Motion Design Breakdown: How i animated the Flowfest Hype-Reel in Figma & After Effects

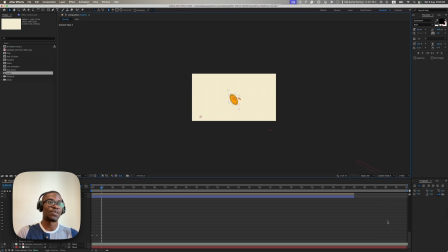Custom view 3. I'm still not good with the 3D camera, honestly. I just do active camera and leave it as that. So yeah, so now one thing I've learned lately is how do I animate this line stuff. This was also a big problem for me. These lines, yeah. So one thing, Illustrator can animate lines. After Effects can animate lines, so you can just like draw a stroke and draw a line and do trim parts. You're good to go. Problem is that this is a line that has a stroke, and there are multiple of them.
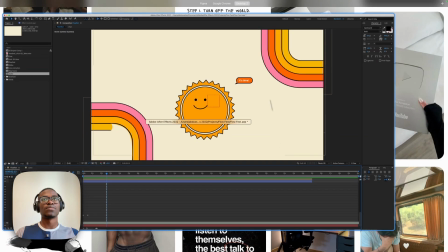How are you going to do that? So what I did was to use Figma to design it.
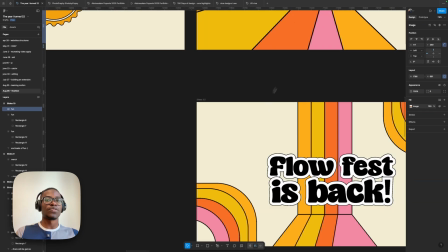So I did multiple iterations with Figma. Like the first one I did, you notice like I couldn't get the curvature well.
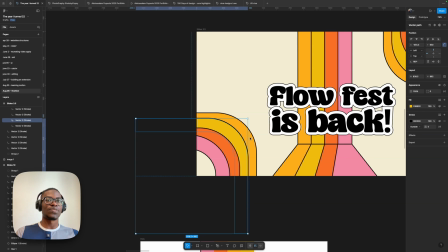I had to like keep adjusting the curvature. It was very odd.
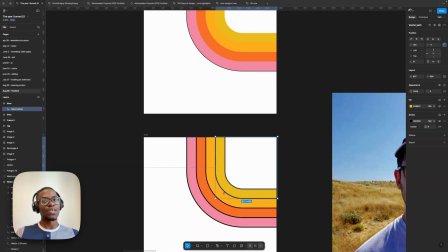So what I realized is that each curve is going to be different. So the more outside you go, the more the curve is going to be wider. That's what I realized. And I'm not coming to a shape. So I add the stroke, did the stroke, make everything good, then convert it to a shape.
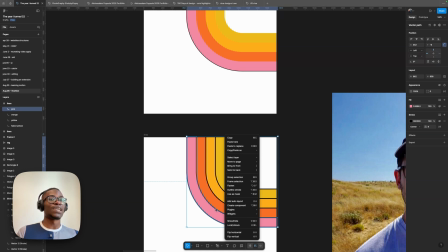That is like you do outline stroke. It's going to be a shape. You're not going to like give it a stroke again of 8 pixels and keep doing that for all of them you're going to do.
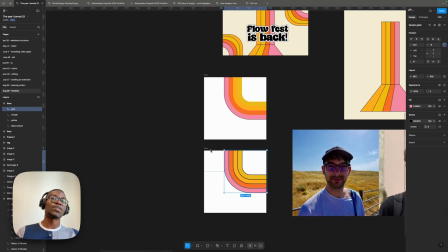So that's one. Number 2, you're not going to move it to After Effects.
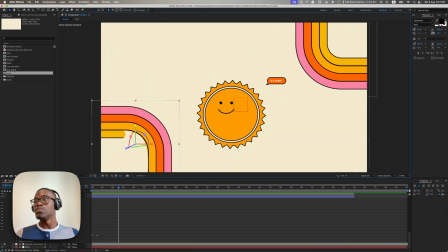In After Effects, you're going to line animation.
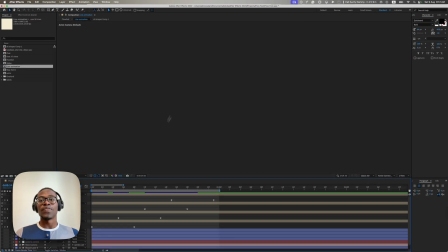After Effects, you're going to
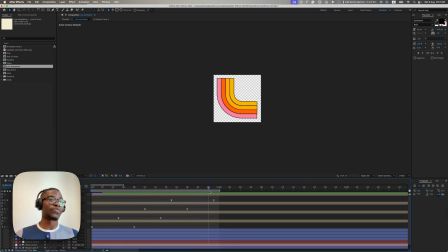now animate a right-on effect for the lines animation. So what that does is basically you see I broke it down into 4 lines, and use a stroke effect. So where's effect? There's a stroke effect in After Effects that you can now like draw a stroke on it and now make it hide.
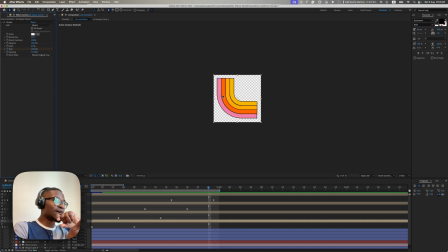So when you not made a stroke that you drew on it, honestly, the only way I can explain this is to actually do it. But I don't know. If you know about stroke animation, right on effects, basically what I did for each of the lines. So line 1, line 2, line 3, line 4, I animated each line, and that's the reason why it's like this.
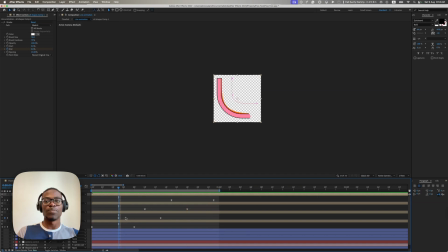And I staggered it, so it's going to do differently. If I brought all the keyframes to the beginning, it's just going to do once.
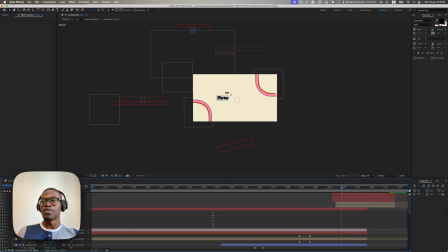That's not that fine. So I staggered it, and yeah, so that's it. I kept going, Manchester.
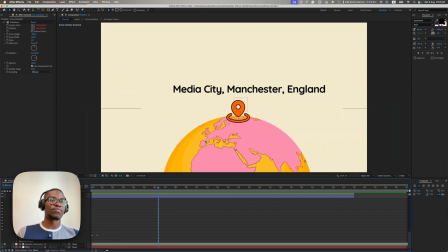So for the globe as well, the globe is basically a shape, is a 2D shape, but then I applied the bludge effect. So where's globe?
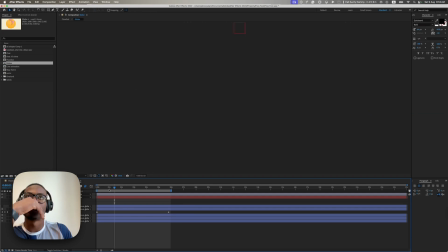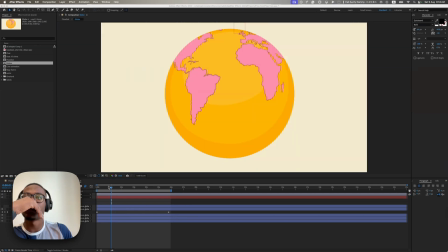Yeah, so this is a globe. It's gonna be hanging a bit. It's quite large and interesting, but yeah, this is to make it look like a globe more. I use the bludge effect.
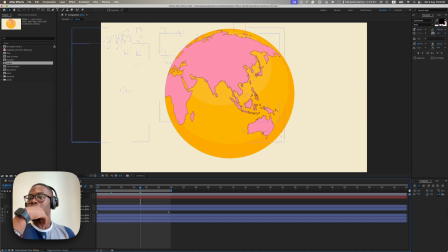So if you come over to globe mat, I guess, or world map, I think it's world map. What's a world map effects? So I think it's globe mat then. No, sorry, it's adjustment layer. Adjustment layer, I applied the bulge effect, which gives it like I
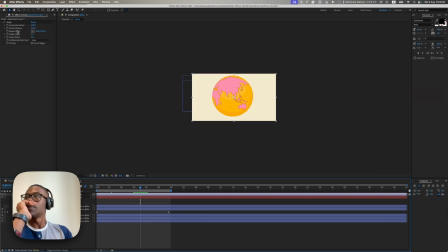think it's hanging a lot, but this gives it see, if you press it, you see something. I'm not sure. It's a sphere effect. If I apply the bulge on my face here, it's going to make my face round and all. So that's the basic idea. It did round already, but now it's not enforcing for that. Or trying to make it 3D make it look more 3D.
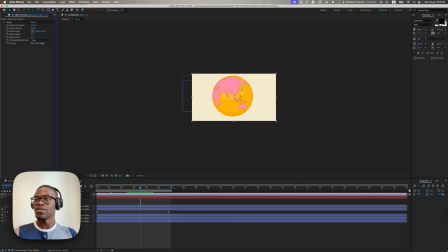So that's what it did there. So I'm not going to close it before my laptop crash. So that's that.
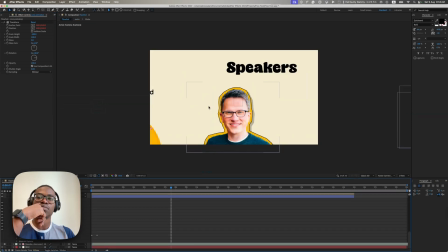What else? So yep, and I made this, staggered it a bit.
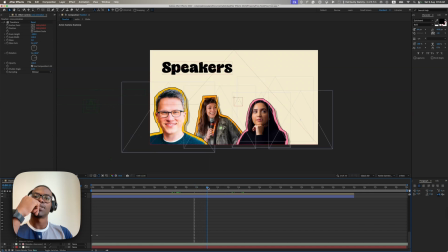It's hanging a bit. Yeah, it's hanging a bit. Yeah.
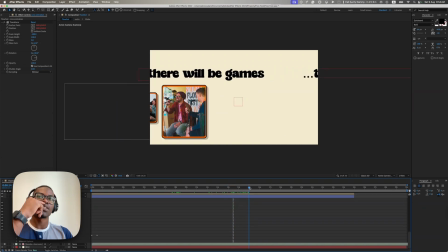Yeah, but this one, yeah. There'll be games, just brought images, resize them, bring it there 3D camera, you know. They'll merge. And people say I didn't use keyframes. Everything I did, I used the keyframes and I easily eased it. It's just because it's too fast.